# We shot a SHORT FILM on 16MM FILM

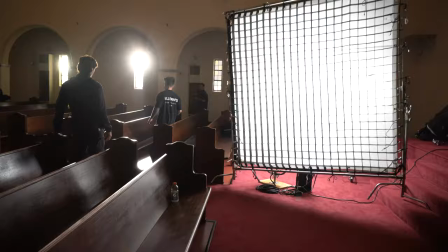When I get into more of the scenes where into lighting and stuff, you're going to see why, because there were some heavy, heavy scenes where we had to do a lot of lighting.
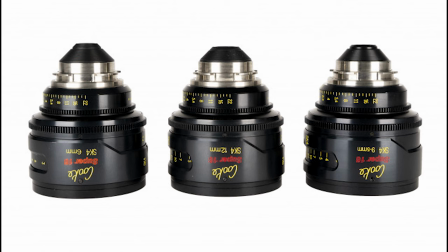The lenses we used were used to cook SK fours, which were made for 16 millimeter. So it's the three focal lengths. I think it's like six mil, 9.5 mil and 12 mil, I believe. and that's just to cover the wider side of the focal lengths because 16 millimeter is a cropped image of 35 millimeter i think it's like cut in half almost that's my math it's like a micro four-thirds sensor kind
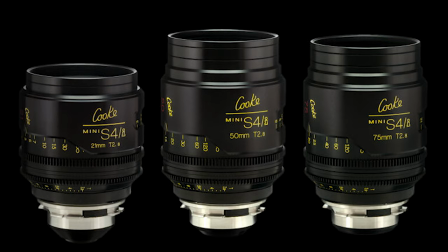of then we used for the longer focal lengths we used the cook s4 eyes not the minis but the s4 i so they give us a t2 and not a 2.8 because i think the minis are 2.8 we chose this because it was kind of like a softer look and i
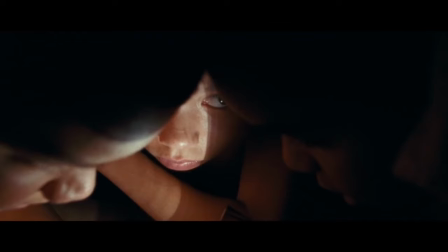really liked how it looked on the skin tones and i actually watched this film called we the animals and it's a beautiful feature film shot on this
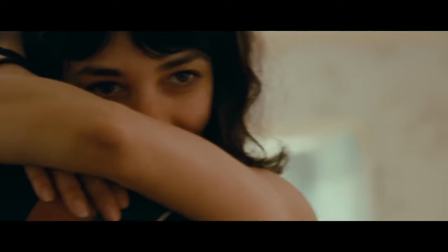exact setup and I really liked how that looked and I didn't want to copy that necessarily but I really liked how the lenses performed with the
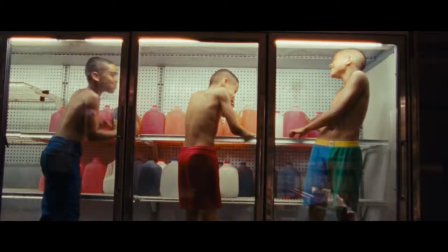film in combination and I was used to using a lot of sharper lenses on 16 millimeter film because as you know on 16 millimeter film
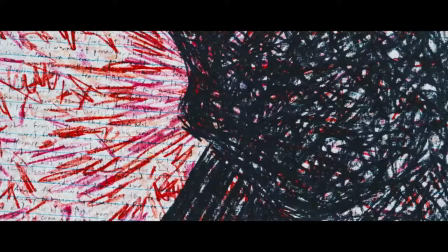the resolution is very low so the images tend to be a little bit softer a little bit muddier so I really wanted to avoid that as much as possible in 16 millimeter for like a narrative project I think it's more about the story and I don't want to take away from the story with the cinematography. I want people to be immersed into the world. And that's my theory of why I kind of approach cinematography that way and approached it on this project and try to make it sharper.
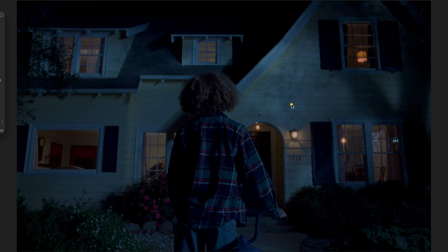So like I said, with film, you need a lot of light. So I was using 500T tungsten stock and 500 stands for like the ISO. And so I wanted the grain to be a little bit tighter because on the higher sensitive ISO films, you get a little bit more of a grainy image
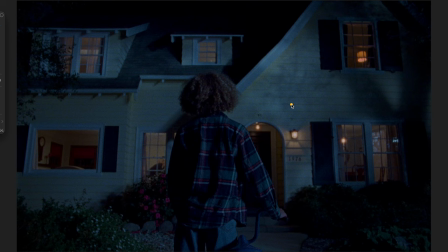so lifting your uh image a stop or three quarters to a stop like overexposing will help make that grain a little bit tighter and a little bit less grainy so that was something that i thought of beforehand when approaching this scene was that okay i have to use higher sensitive iso so
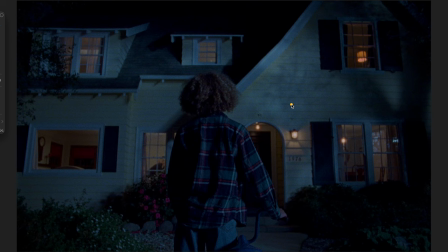i need to make that grain a little bit tighter so i need to lift the exposure up three quarters to a stop over so that's really difficult um because now i'm exposing for around 320 iso or i think maybe i was even doing 250 just to get a little bit extra so that
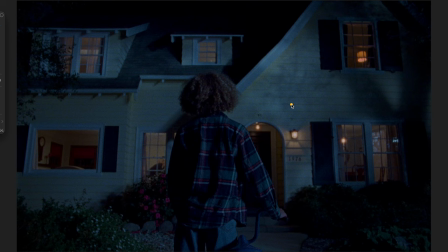is like a lot of light um that you need so what we did was we bounced a couple of the nanlux uh into a 12 by over here and it was a 12 by ultra bounce and what that did was it was far away behind
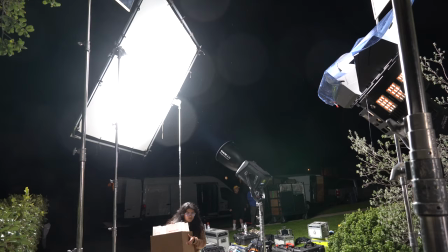this tree and kind of bounced and filled in the house here with this blue and we set the light to about I think it was about
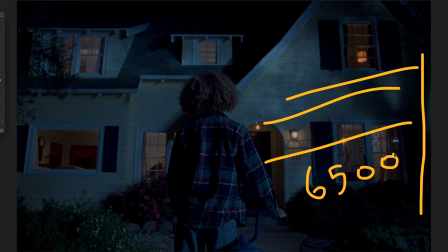6500 Calvins and that was our consistent moon color on this film so we kept our moon color 6500 Calvin when I was shooting 500T Tungsten because tungsten is 3200
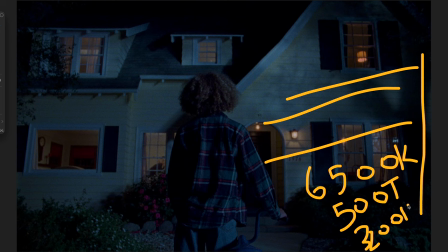calvins so when you use like daylight and stuff it turns very blue and I thought this 6500 looked really nice
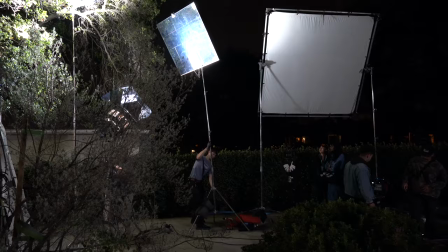and we bounced it into this ultra bounce and it kind of filled in this house here which was really cool and then
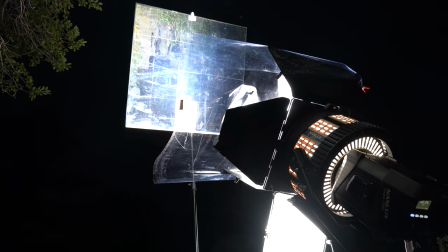my gaffer set up a mirror board just kind of like adjacent to it and blasted a hard
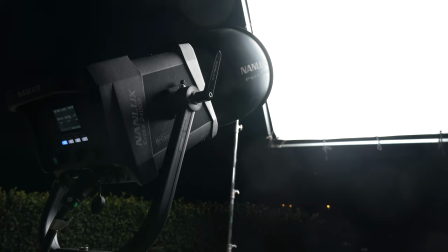light through it which was another Nanlux I think it was a Nanlux
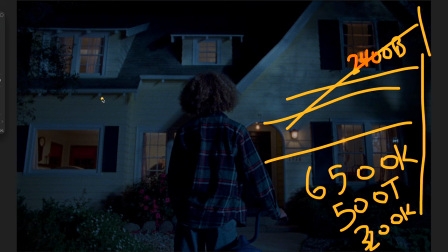2400B you can see these hard lines on the house just to give some like shape to it it was like this tree here
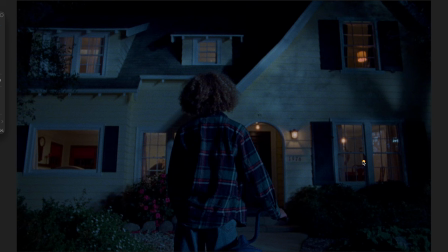um and yeah you can see the tree shape here and it looks really really good and then
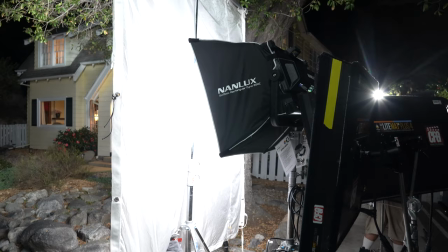what we had was like a i think we had like a one of the nanlux kind of sky panel things through a silk
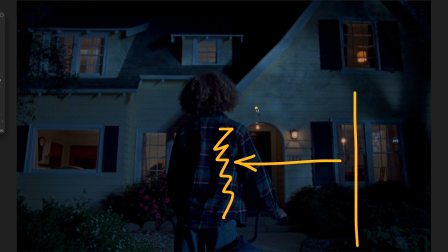pushing this way and just kind of edging him here just to create this uh shape on him and that was basically it.